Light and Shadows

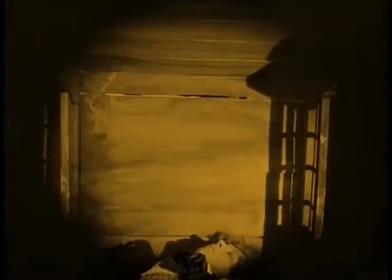4:10 So this could have been created by somebody standing completely outside of the frame and holding a piece of cardboard in front of it that's cut this way to look as though there are bars.
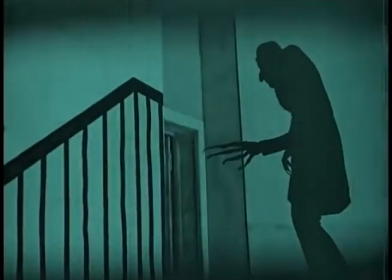4:19 Cache shadows can add drama.
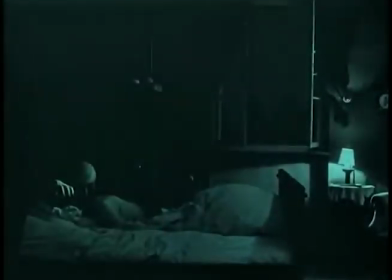4:21 We could just as easily show the scene take place here, where the vampire comes up, but just seeing a shadow kind of adds this other element to it.
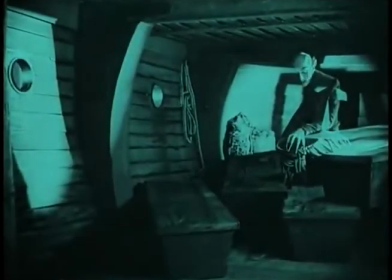4:32 Lighting can be used to reveal a location. Lighting can be used to create the sense of texture,
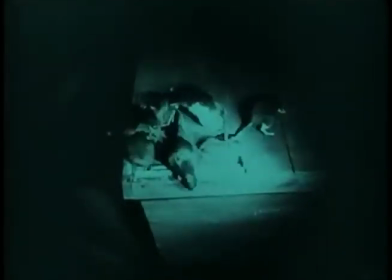4:40 to make something appear so that whoever is looking at it would think that if they could touch it, it would feel a certain way.
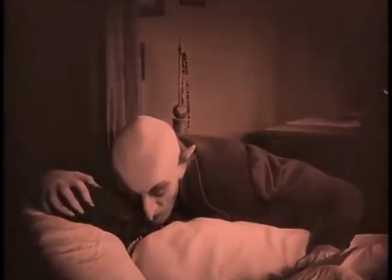4:47 In short, light and shadow is always a key compositional element to any kind of visual image.
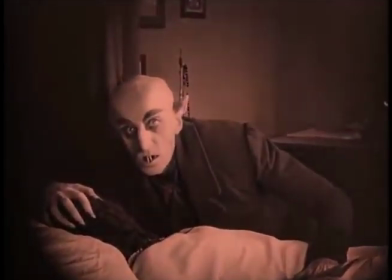4:55 It's going to have an effect on how people perceive the images on screen.